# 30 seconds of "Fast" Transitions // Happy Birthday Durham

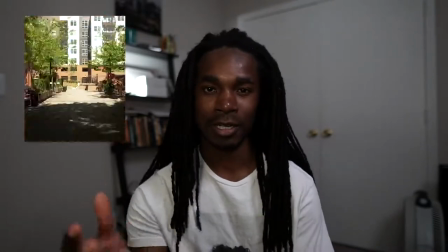282s
I was revealing the hyperlapse that I was doing I just did a gimbal hyperlapse just because I needed to based off of the time I had that day But all it's
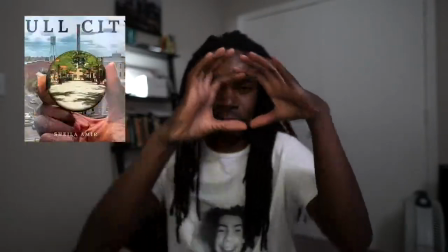289s
doing is it's scaling into that picture and then until that circle fills the frame Then it just reveals the entire thing and
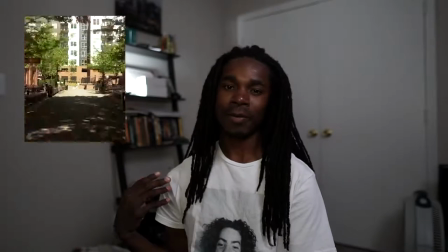296s
so thus I have one hyperlapse going forward one hyperlapse coming backwards And that's that's pretty much all that section is it's kind of easy But I mean I just love doing hyperlapses so I had to include that some way this next section I cannot remember what number one.
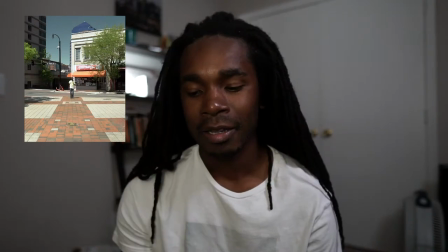311s
I think it's six This one was probably the easiest one.
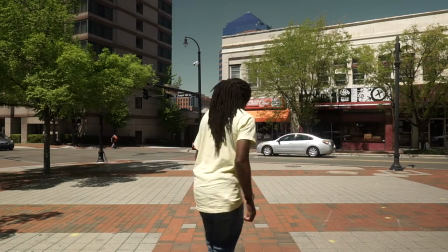314s
I literally put my camera on a tripod and I got in front of it Took a step or I took three steps
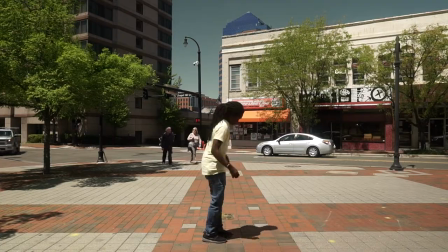321s
Stopped for about two seconds took three steps back stopped for about three seconds And I did this until I had eight different little spots because I needed eight things to match
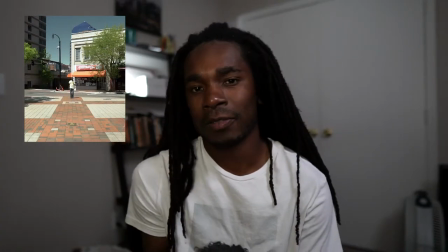330s
that Voice cracked a little bit so in the editing process for that I mean it's I literally just cut out when I wasn't walking backwards
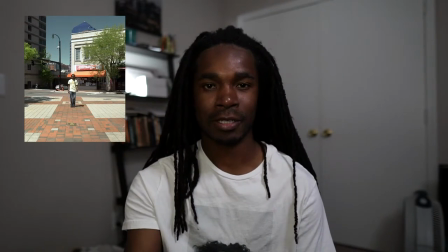337s
And so that way it just looks like I'm just kind of jumping because if you notice when it I start coming back towards the camera It's literally the
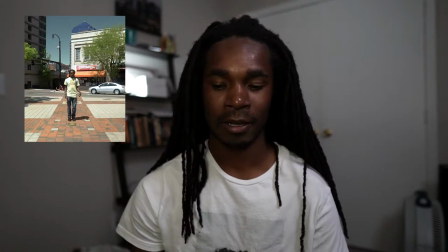344s
same thing That way it just saves me time and because all this is happening so fast It you know it just goes together very well, so I took a screenshot on my phone and was literally just like Layering all these things onto each other and I took those layers into the next sec Charlie come on I I took those layers into the next section and so like all of these little Instagram things were here And then I put that inside my phone So it's like an Instagram ception or insta
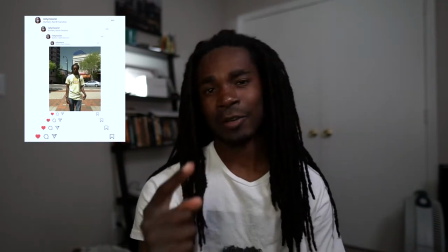374s
ception and a phone ception at the same time Side note if you notice on when it's coming back in like
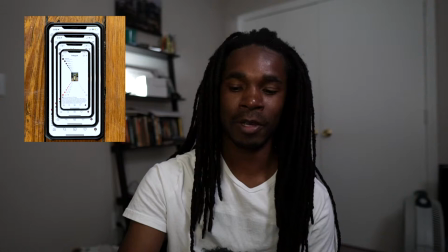381s
all the way like after it comes back in from the phone And it comes back to Instagram when it starts going out It's eight times,
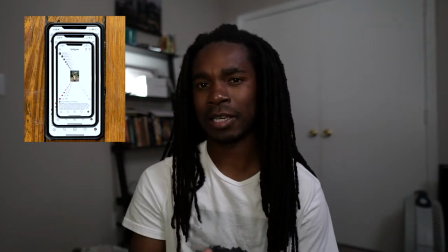387s
but when it comes back in I had to time it correctly with the music So I think it's like five times or I skipped like a zoom in
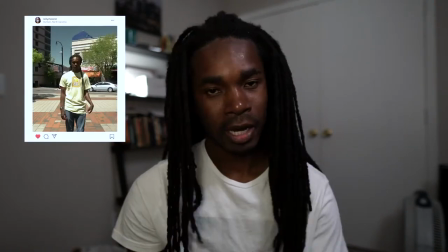393s
thing but it happens so fast that you barely even notice it and this last little part I just took a freeze frame of me standing
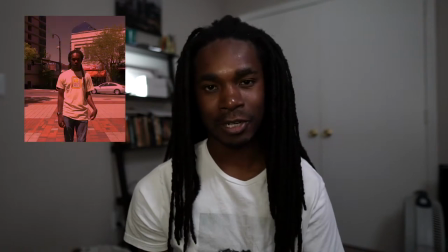400s
there and I used different adjustment layers and just added some I think it's the color balance color
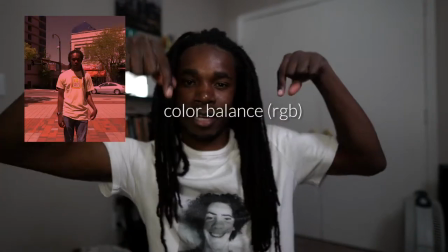406s
something I don't know I'll put it right there and Durham city flag is red yellow and
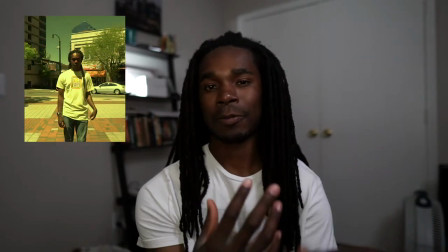411s
blue in that order and so that's the colors that were flashing I don't know how many people pay attention
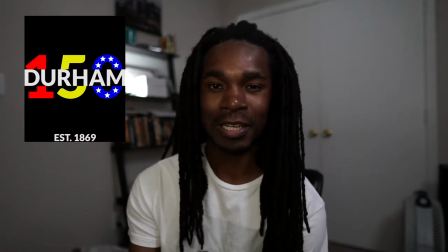416s
to that but that's what it was done and the final section you can see Durham 150 come up because Durham is 150 years old I
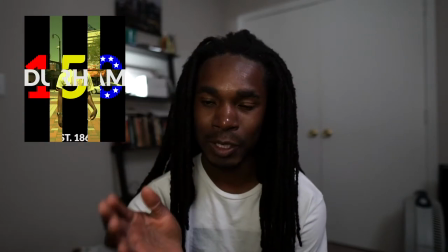425s
used a crop tool once again to bring that up and red yellow blue have the same amount of stars that are on the Durham flag and the year
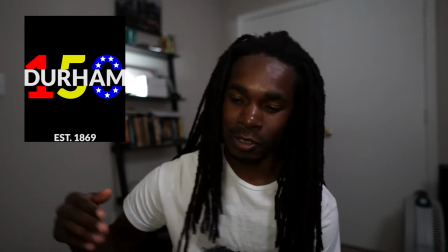434s
that it was established and I had that fade at the end and it shows me walking up again like the beginning like I said I wanted to loop
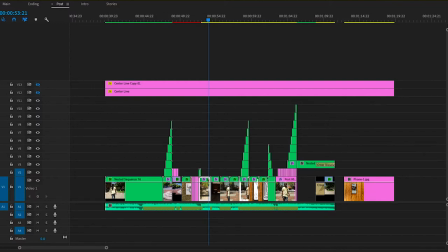442s
and so that's pretty much it I did all this in a day the editing probably took like a two days maybe I really don't know but sometimes I just hear things and I think of things and then I just got to go do it you know I'm saying consider subscribing if you're not already and please comment like and dance your way to the notification bell like you got to like you just gotta dance your way there I don't care if you like your computers here you back up and you're like oh yeah and then you hit the a notification, maybe you don't have to do all that.
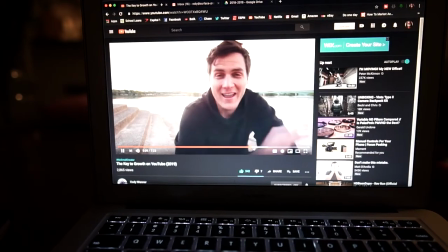473s
But, thank you for watching, and check this out real quick.
All right, sun setting, I'm telling you the four channels I want to sponsor, it's so fun.
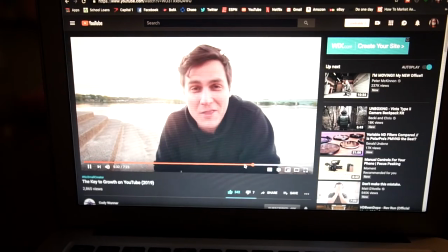481s Okay, here's the four that I want to sponsor.
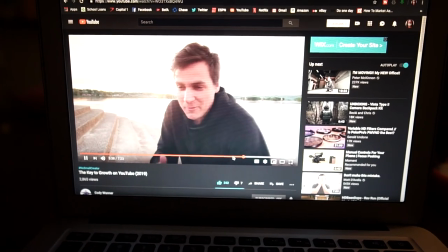484s Marina Estrella, could be Estrella, she normally says, hey guys, it's your girl Marina, and I don't know how to say her last name, but you're the first one.
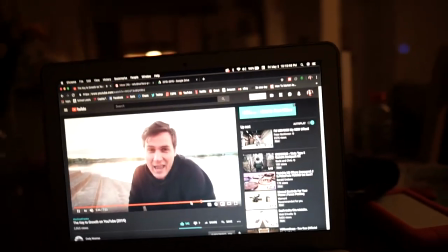491s Second one is Relly Moore, third one's Paris Chan, and one's Daniel Ability, Daniel Ability, Daniel Ability.